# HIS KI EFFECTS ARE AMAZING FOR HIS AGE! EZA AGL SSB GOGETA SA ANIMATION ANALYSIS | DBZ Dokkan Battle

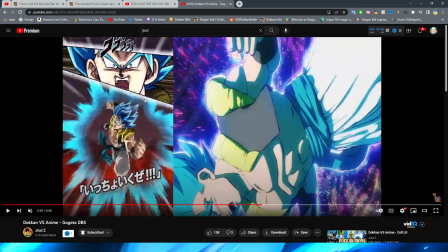1295s
this always is that this is literally just let me see if i can get a shot with a card art here this is literally just a super sam
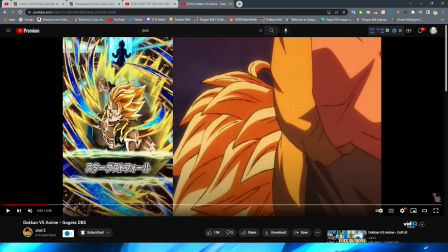1304s
blue new version of the card art which I always thought was interesting that rather than making a new asset for this section they just literally
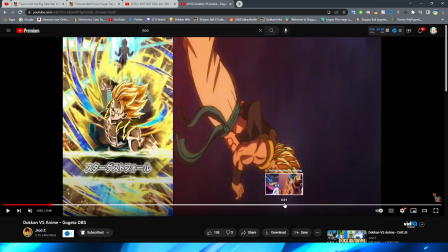1314s
took this and just made it Super Saiyan Blue and I believe that this asset is uh well I mean it
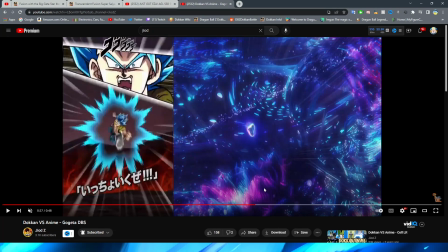1321s
has to be in the game because obviously like you know it's right there but I mean like I think a version of it that's not as motion line is also in the game
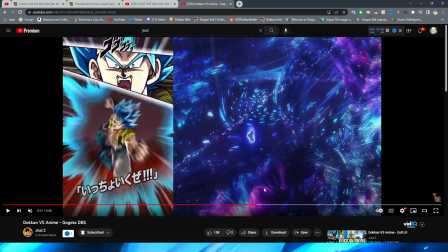1328s
I'd have to take a look back at the files to be honest with you um just to double check because I don't remember off the top of my cranium, but I'm pretty sure. Because I know that there is like a base form version of the SSR of this character that was used in a story event. Funny enough, that was also used in the Hearts story event recently too for Super Joggle Heroes. But I digress.
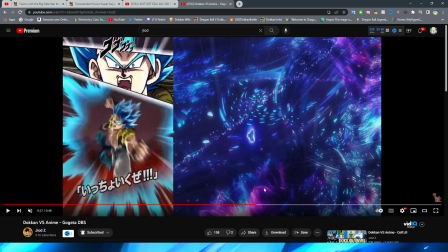1346s
I always just thought that this was kind of an interesting little thing that they did where they, you know, just made this guy basically a Super Saiyan Blue version of the Super Saiyan. And I remember thinking about this too. When these guys came out, I was always like, wow, I always wanted to see that art like full, right? because obviously it's such like a cool thing that you notice that um it'd be cool to see like a
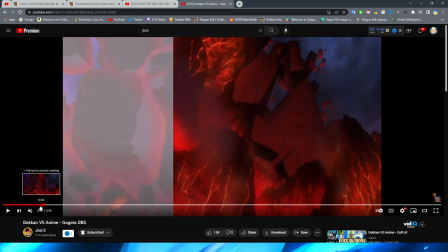1365s
full version almost like of this card art but like where did it go this
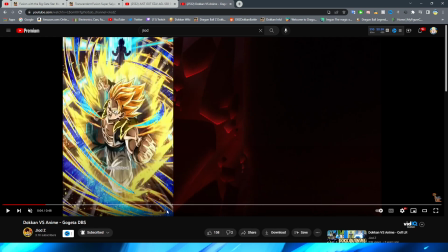1370s
card art there we go but like a super saiyan blue version of it there was maybe like more blue effects and the blue key and something like that because obviously you can see blue gojita in the background of this card right but anyway um still very very cool even though it is very
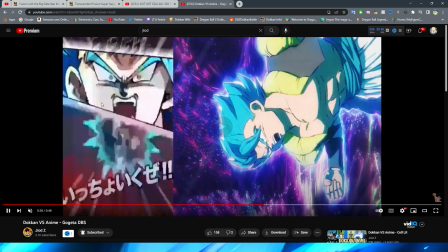1384s
simple and they basically just kind of use the png moving forward just like they did for broly right i do like this zoom in shot that is pretty cool right obviously giving it a little bit more of a dynamic feel and i like a lot that they kind of have it you know
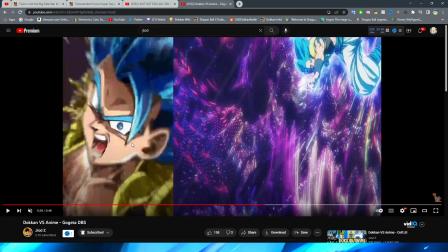1396s
like back up a little bit and then bam it gets really close in your face with him sort of zooming in close this shot right here is so
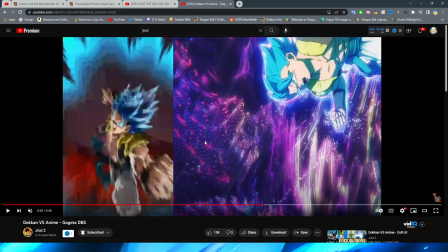1404s
good i wish it wasn't as blurry in the um actual video but very it looks very very good in game you obviously have him get
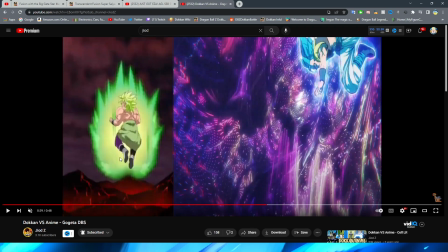1411s
real close to the camera and then they cut to this shot here where gojita
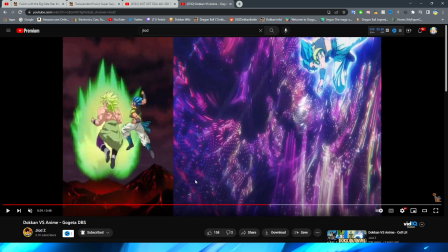1416s
comes in and i gotta say this is some really smart animation on their part look
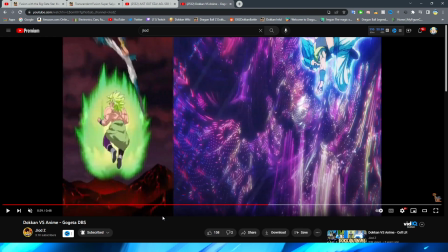1421s
I always laugh every time I see this asset because it looks so funny and this is actually how the asset looks in the files because it's not like they're using some like specific animation
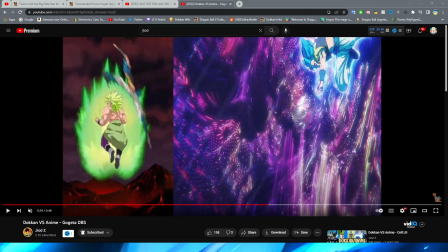1438s
program or something like that to kind of like make it look so blurry or something like that right the asset is literally just blur like they do animate assets to kind of change their shape a little bit in different dokkan animations you'll
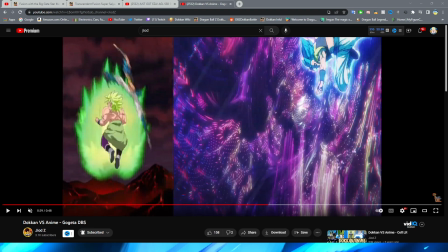1456s
see that literally in a moment here but this is quite literally how the png works and i have to say for the time this is such a creative way to make something like this work by instead of trying to figure out,
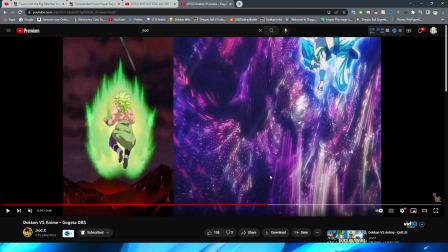1468s
oh, how do we animate this to be blurry and elongated, right? For the sort of, oh, I forget the term. I've said it in a past animation analysis video and I can't remember it. Someone in the comments always tells me and I always forget, so I apologize.
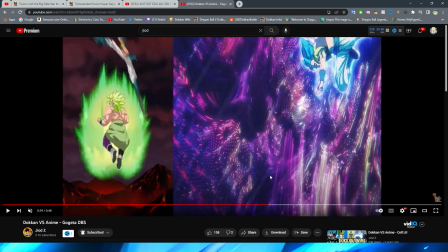1483s
But it's basically when you make an animation blurry on purpose to kind of give you the effect of fast movement. So like if you pause it, it's gonna look super janky because it's not meant to be paused. It's meant to be an animation. It's meant to be moving and it gives your eyes the sense of movement when you're watching it in motion That might just be
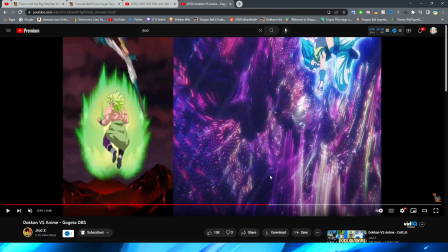1502s
animation blur motion blur to be honest with you But I think there's a specific term that I don't think of anyway Someone in the comments will point it out to me I really like the way that they do this is the point of the matter Even though it is just a sliding png of this very
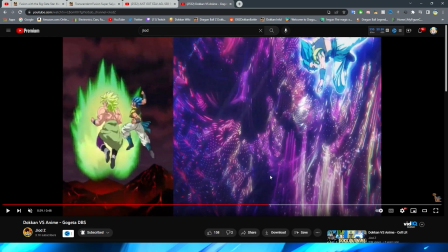1513s
goofy blurry gogeta It's a very cool way that they do this and even though he doesn't really have a lot of like Transition between these shots. He's going so fast.